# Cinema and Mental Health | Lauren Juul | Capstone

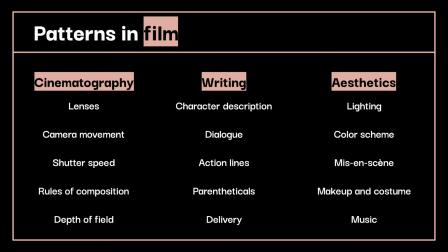[8:13]
Similar to cinematography, while underlying aesthetics of film are not meant to be consciously perceived by the audience, in many cases, they are astoundingly important. Aspects from lighting to color scheme, mise-en-scene, makeup, costume, or music do an excellent job at molding the audience's initial response to a character or location.
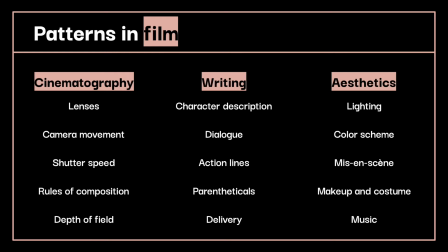[8:32]
Colors have unique subconscious connections to emotions, such as yellow for happiness or green for envy. Makeup can also be incredibly illuminating, contrasting characters that are perfectly done up versus those that have less of a put-together appearance can either play along with stereotypes or counter them.
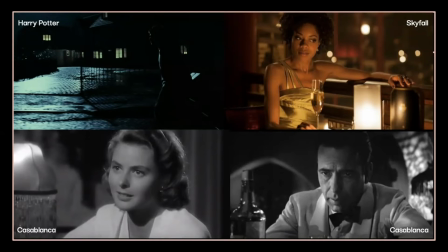[8:49]
We can take a closer look at lighting here to see how it impacts a scene. So the ambient lighting in the top left frame with the green-yellow tints is well suited for the fantasy world of Harry Potter, and the hardly lit subject in the frame suggests suspense or mystery.
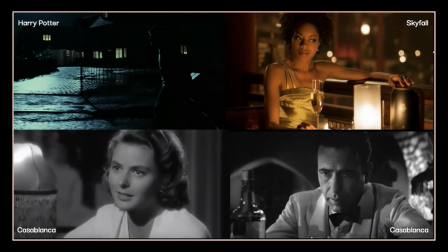[9:02]
Practical lighting, such as in the top right shot, can be used in a multitude of ways, giving the scene a more sensual or natural feel. The bottom two frames are both from the same movie, Casablanca, and here we can see that the use of soft lighting on the subject on the left highlights her innocence and beauty.
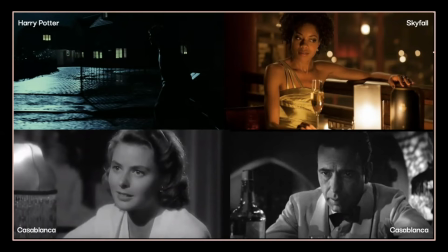[9:21]
On the right, our subject is cast in a hard light. This gives us more of an intense feeling, like he has a difficult choice to make.
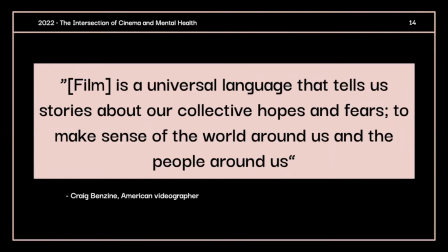[9:30]
Craig Benzine, an American videographer, defines film perfectly as a universal language that tells us stories about our collective hopes and fears to make sense of the world around us and the people around us. When we have not interacted directly with a person, culture, or location, we're very impressionable about its characteristics.
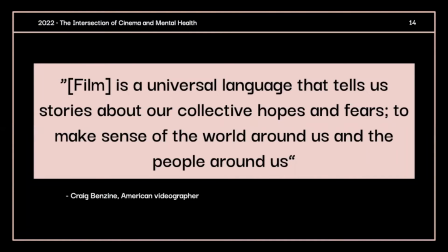[9:49]
Film, as Benzine notes, can aid us in making sense of what we do not know. However, with this power comes the necessity to use it in an educated and responsible way.
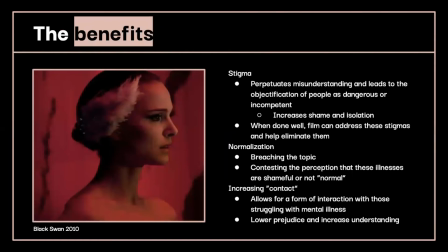[9:59]
So, then, how might film benefit fighting the issues surrounding the topic of mental illness? To begin, there's a lot of stigma surrounding those who suffer. These stigmas perpetuate misunderstanding and can lead to the objectification of people as dangerous or incompetent. Isolation is already a struggle for many of those who suffer from a mental illness, so it's best not to intensify those feelings.
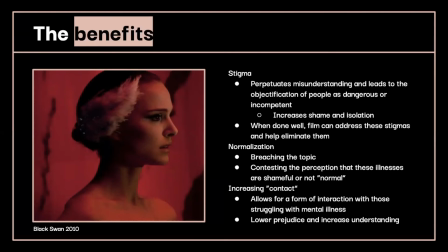[10:19]
Film, when created responsibly and accurately, can address stigmas about mental illness and aid in the elimination of them. Additionally, film has the unique widespread potential of normalizing these illnesses. Being such a global method of distribution of information, cinema has the unique ability to breach a topic for millions of people.
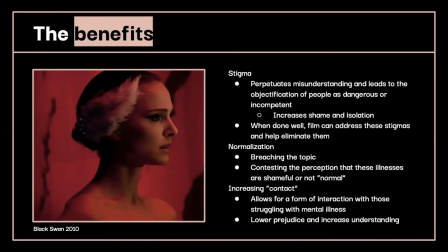[10:36]
It can contrast the perception that these illnesses are shameful or not normal, which we know to be false after learning earlier that half of us will encounter mental illness at one point or another during our lifetime. Beyond eliminating stigma and normalizing these diseases, film also has the potential to introduce contact in a sense.
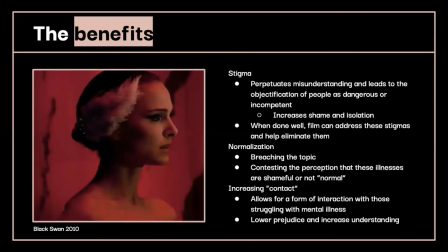[10:54]
We're often wary of things we do not know or cannot understand. So, when offered the opportunity to learn about mental illness through film, an audience can connect with the character suffering from depression, or bipolar, schizophrenia, or any other disorder, and in turn begin to understand more about what it is like to live in their shoes.
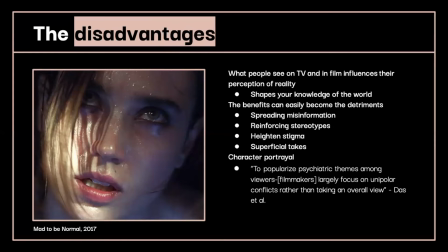[11:12]
But where there are benefits, there also come detriments. As mentioned before, film and TV have a unique ability to influence the perception of reality of a large scale of people. It shapes, or in the very least, adds to your knowledge of the world.
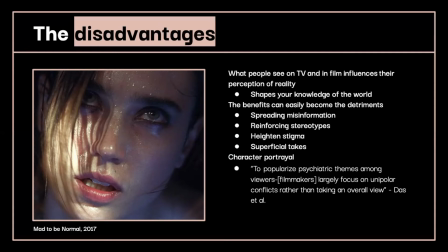[11:25]
In this sense, the benefits of addressing mental illness in film can just as easily become disadvantageous when the topic is presented inaccurately. A film can spread misinformation, reinforce stereotypes, heighten stigma, and introduce superficial takes on very important topics.
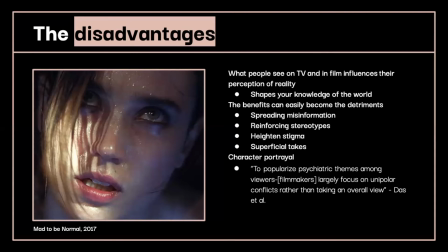[11:40]
As put by Daz et al., we begin to run into problems when, in an attempt to popularize themes among viewers, filmmakers largely focus on unipolar conflicts rather than taking an overall view. When dealing with themes surrounding mental illness, there is no pick and choose.
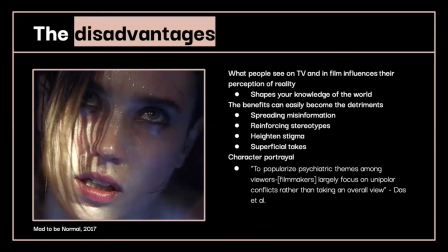[11:56]
While depicting a schizophrenic as the villain in a story can intensify key emotional responses like suspense and thrill in an audience, it's unfair to only present the illness from a narrowed point of focus. There are many layers to mental illness,
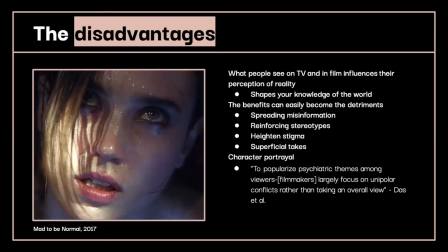[12:08]
and addressing the most extreme of them without also humanizing the character and closely covering their own fears and struggles is irresponsible and damaging.